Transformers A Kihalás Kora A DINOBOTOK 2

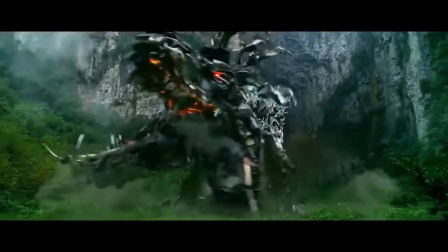2s
The Dinobots have a long history in the Transformers lore.
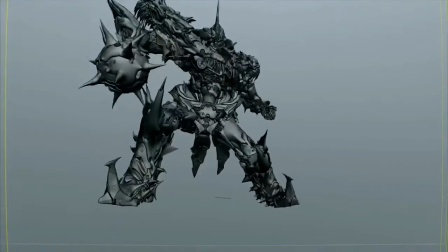7s
Once our artists here at ILM began to hear that the Dinobots would be in the movie, there was really a palpable excitement about it.
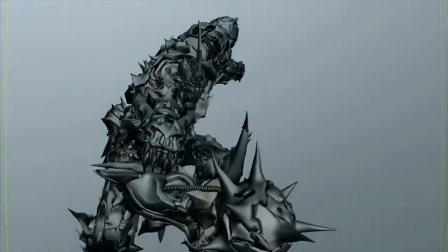15s
They were really thrilled to start building them.
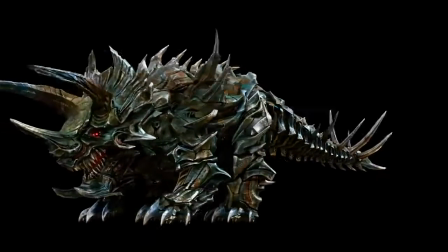19s
When we started in on the Dinobots, obviously we're starting with a lot of concept designs, pieces of artwork that we're trying to recreate inside the computer.
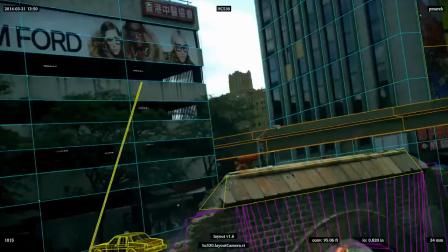27s
As we were working on them, a lot of challenges came in. Chief among them was just the scale of them.
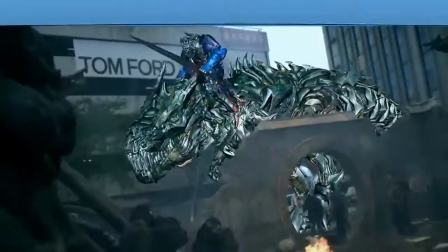36s
And they're huge, they're massive.
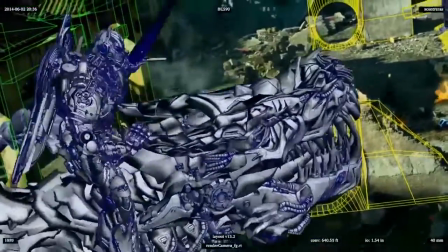38s
We've actually made them bigger than what they were in the concept art, because when we first put Optimus Prime riding Grimlock, it was kind of silly looking, so we made the dinosaurs bigger.
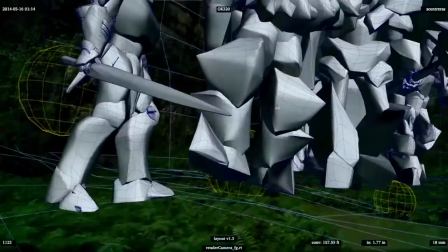49s
And in turn, since we made the dinosaurs bigger, we had to make their robot forms bigger when they were barbarian.
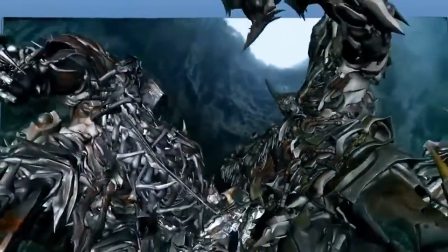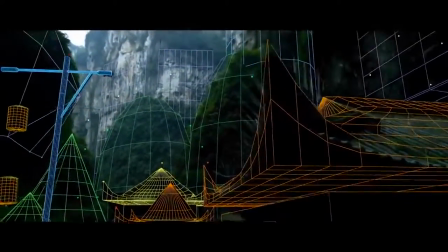61s
This is Wulong in China, mainland China. So one great thing about this is it's a huge environment, so a large animated character can fit quite well. A disadvantage is, what are your scale indicators? If you have a person in the shot, and we have none, that'll tell you how big one of these guys is.
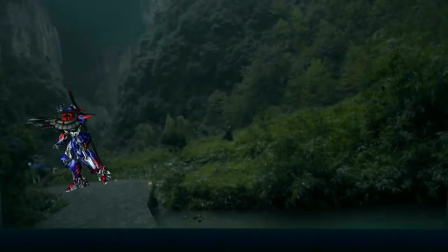83s
Human scale versus the size of the Dinobot.
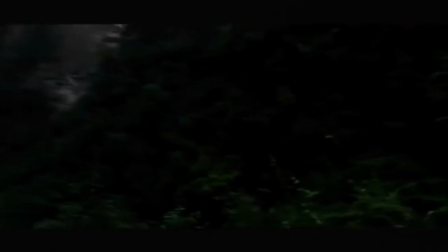87s
But trees and plants and things like that, we're going to utilize that as much as possible so that the audience knows how big these things are.
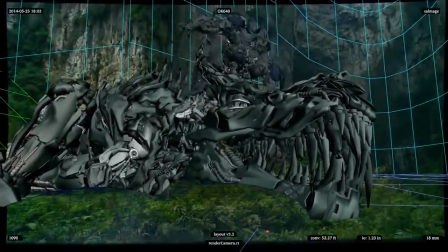94s
I think we've established in previous films how big Optimus is. So we generally know he's 20-something feet. But as you can see, you look at a great big stone wall in the background, and you have something large in front. You don't really know how big that is. So that's a challenge.
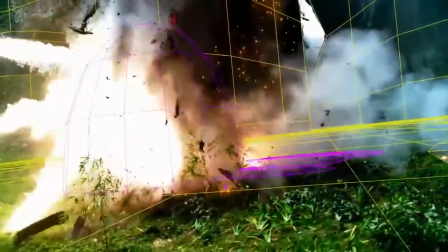110s
Another one of the responsibilities we had was to convey a sense of weight and massive presence of these Dinobots, especially when Optimus Prime slugged Grimlock. He went flying through the air and sent up a wall of dirt.
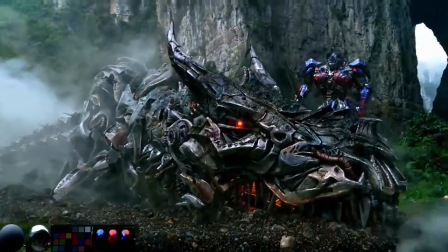126s
And it was that CG dirt that made Grimlock feel really heavy.
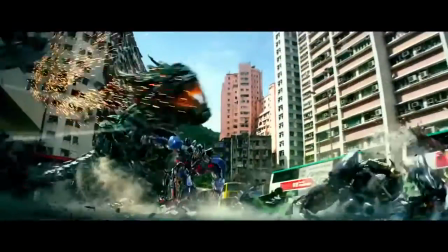134s
With a Transformers movie, from the very beginning,
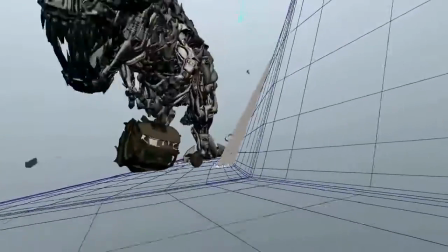136s
we're looking for real visual moments that are going to feel new and fresh with these unbelievable characters that are in this unbelievable world.
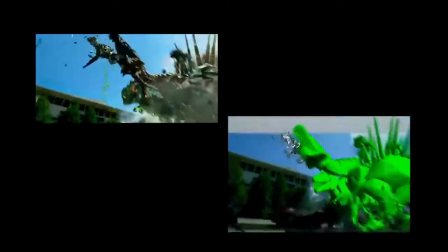145s
Early on, we talked about kind of a Western motif and the idea of a cavalry charge for the end of the movie.
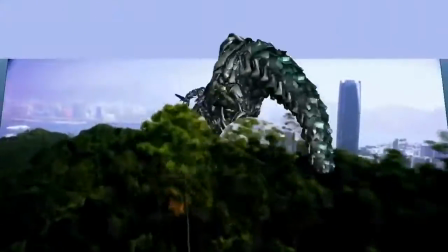154s
But a cavalry charge that you'd never seen before in any movie ever.
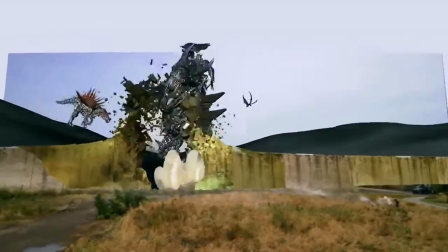161s
It's just like you'd see something that was shot in Monument Valley, where John Wayne would be on the horse galloping along, and you've got the camera following him and the horse head.
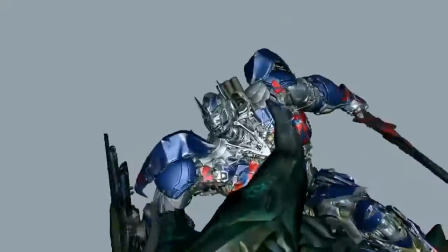170s
Well, now we've got Grimlock, the dinosaur head, with Optimus Prime riding along,
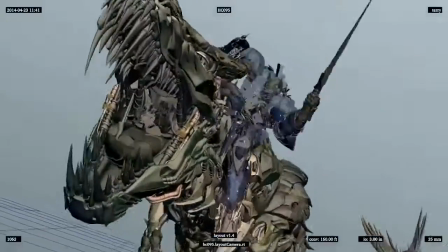175s
and it's like classic Western shots, only it's a robot on a dinosaur. And when you do put them in an environment like a city, how they interact with that environment is a lot different than just the normal Transformers, just by their sheer size.
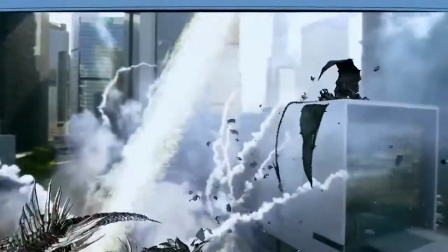192s
So all of a sudden now you have tails going through sides of buildings.
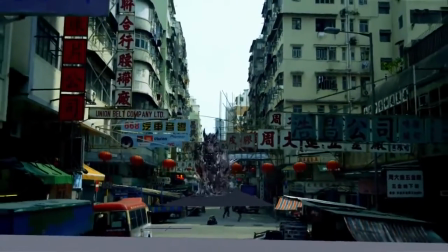198s
They're running down the street, and with their claws we're being asked to kind of crack up the concrete and help meld them into that environment a little bit more versus, you know, a typical Autobot running down the street might not destroy or crack up or pulverize the environment that they're in.
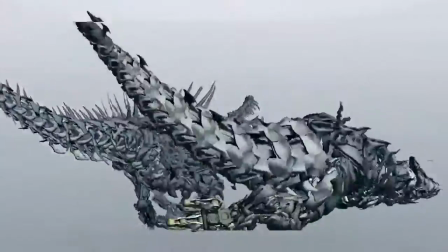212s
You know, one challenge is also to, in the heat of a heavy action sequence, is in a quick shot to read the story and be able to tell who is who, basically. For that reason,
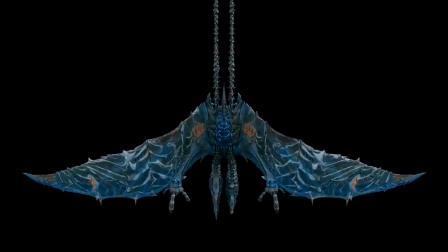221s
each of the Dinobots has a little bit of a different tint or hue in their base metals that make it easy to really read in just a quick cut.